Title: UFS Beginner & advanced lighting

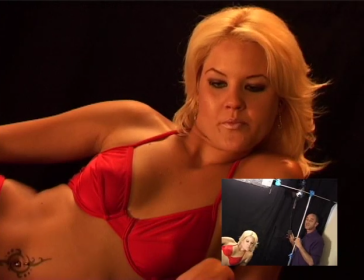(25:04)
See that hair? Nice. Bring it up a little bit. Okay.
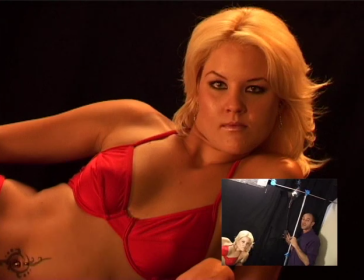(25:10)
I've got my backlight on the right
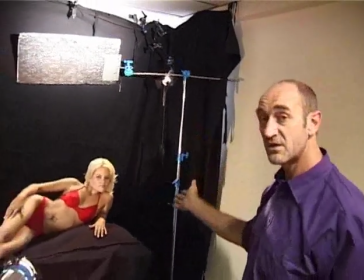(25:15)
I've got my backlight on the right of the model because I've got a fill on the left.
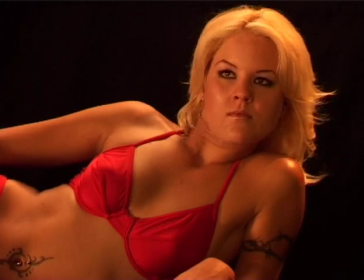(25:20)
Your backlight is a highlight around the back there.
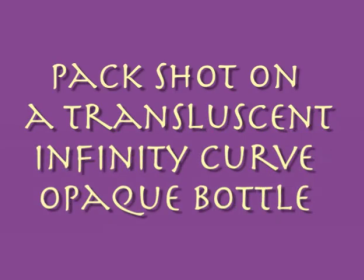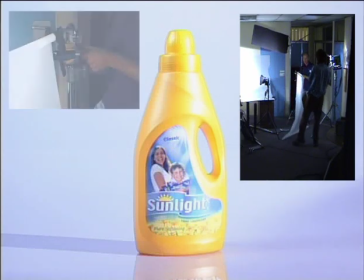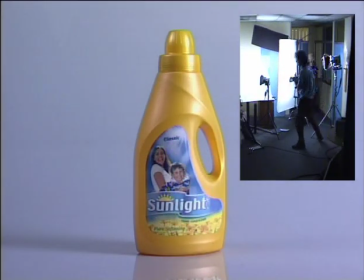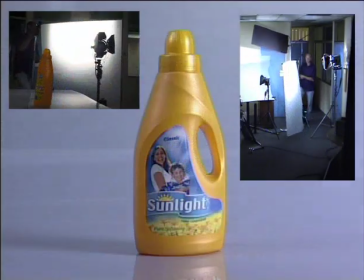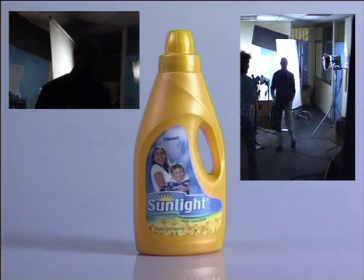(25:58)
Yeah, that's widened out the resource, but it's looking a bit dark on the left hand side.
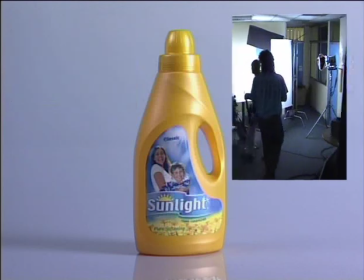(26:06)
So let's switch on the next one.
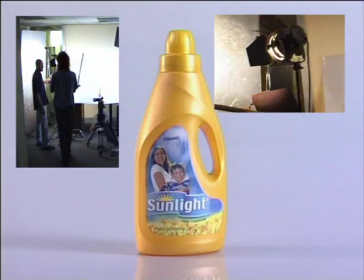(26:14)
That's this light source. You can see on the monitor, you can see in that picture,
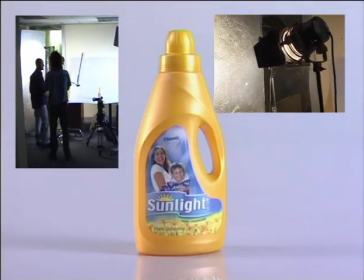(26:22)
it's a side light that's giving me a sheen coming around the left of the bottle.
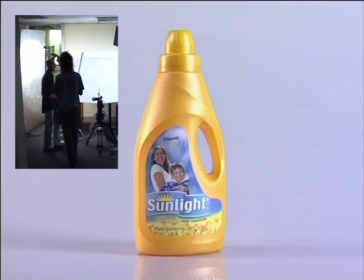(26:28)
The problem is it's very sidey.
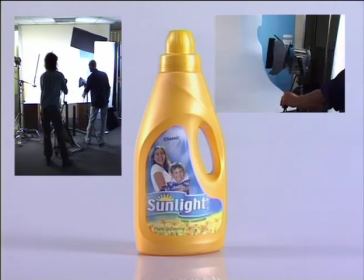(26:32)
And added this light to extend that further around the front of the bottle.
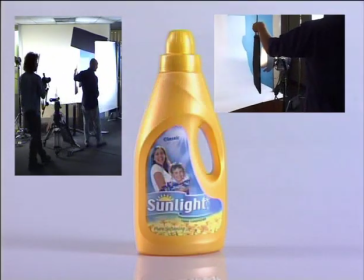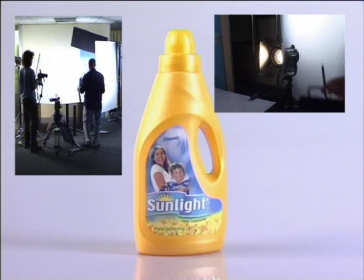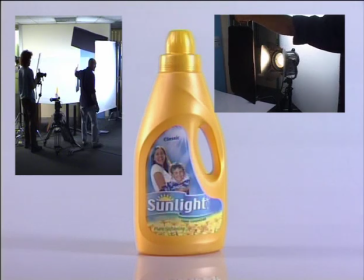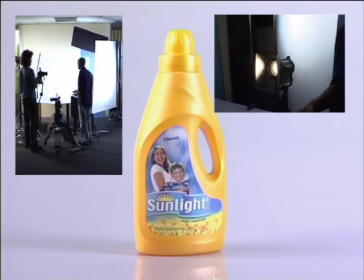(26:56)
So what's happened is I've joined this. I think you need to come over shoulder.
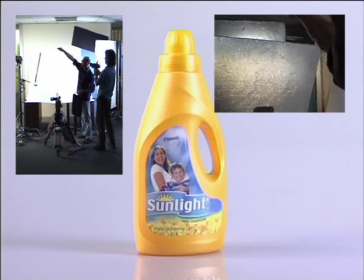(27:05)
Yeah. I've joined the reflection from this source and that source on the bottle so that it brings it further around the left of the bottle.
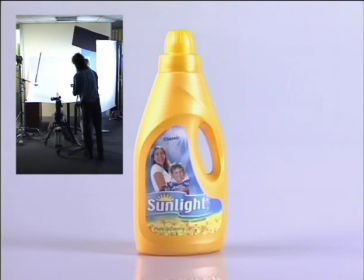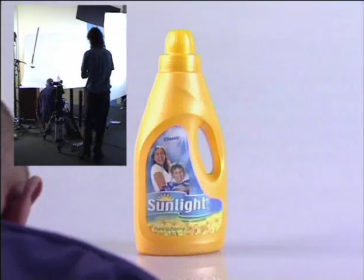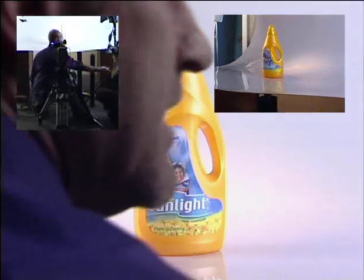(27:26)
Okay, that's just an effects light in the psych on the background, okay.
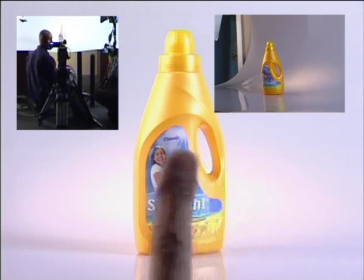(27:31)
Giving a glow that comes up around the back of the bottle.
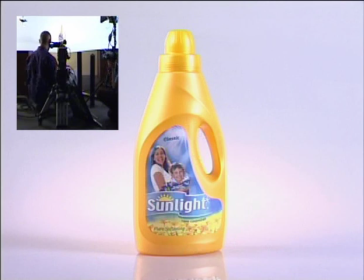(27:37)
No effect on the bottle. Yeah.
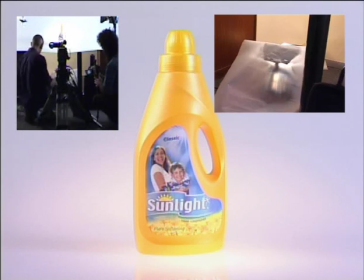(27:44)
What's that one doing? This one.
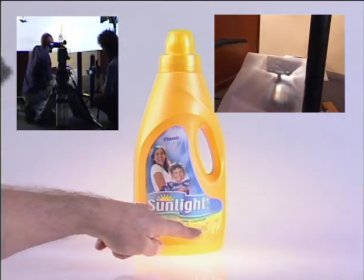(27:50)
This one's just picking up the bottom of the label here and giving us a bottom rim here.
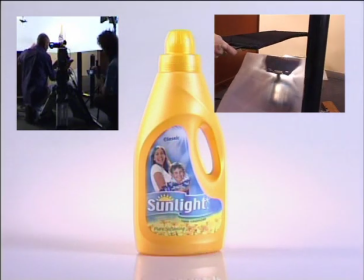(27:57)
See how dead the bottom goes as you put on this front light through the bottom here.
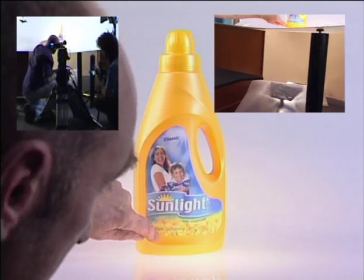(28:07)
It actually takes that and leaves a little bit of shadow detail there.
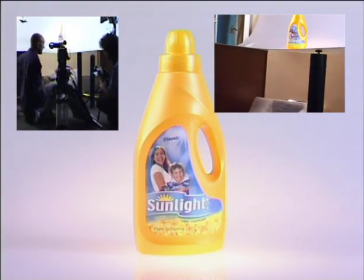(28:13)
Leaves a little bit of shadow.
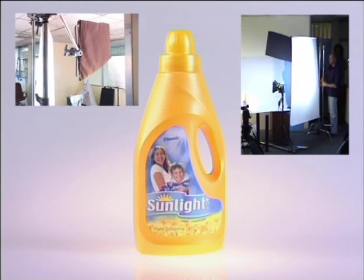(28:19)
Okay, the background is a bit bright. Too bright.
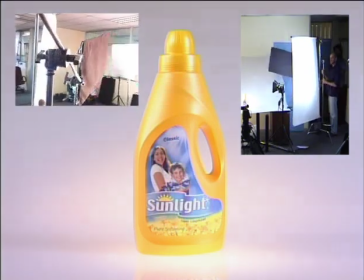(28:24)
So I want to cut the background
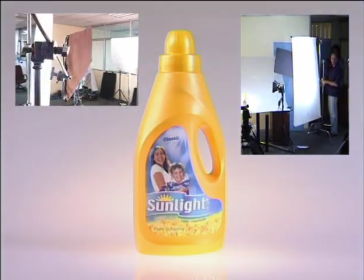(28:33)
without cutting off the bottle too much.
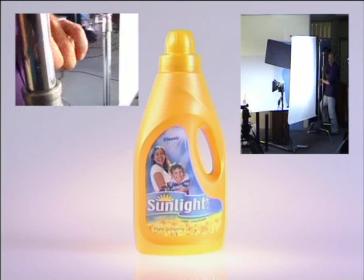(28:36)
Okay, just cut off the background and don't take too much off the front of the bottle.
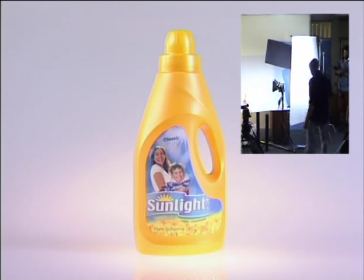(28:46)
There we go. One thing I can add, okay, is this here.
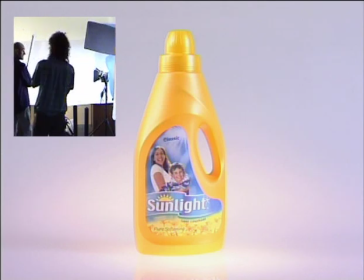(28:54)
I'm actually going to loosen all of this and show them how those two are joined together.
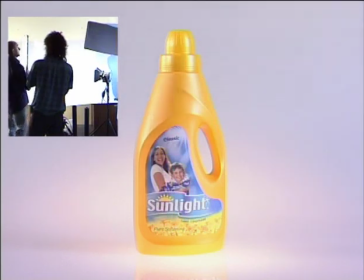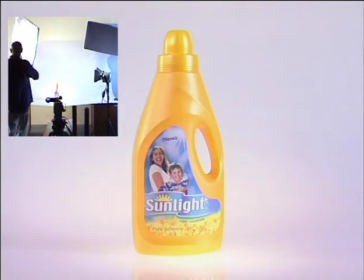(29:05)
Okay, just cut off the background and don't take too much off the front of the bottle.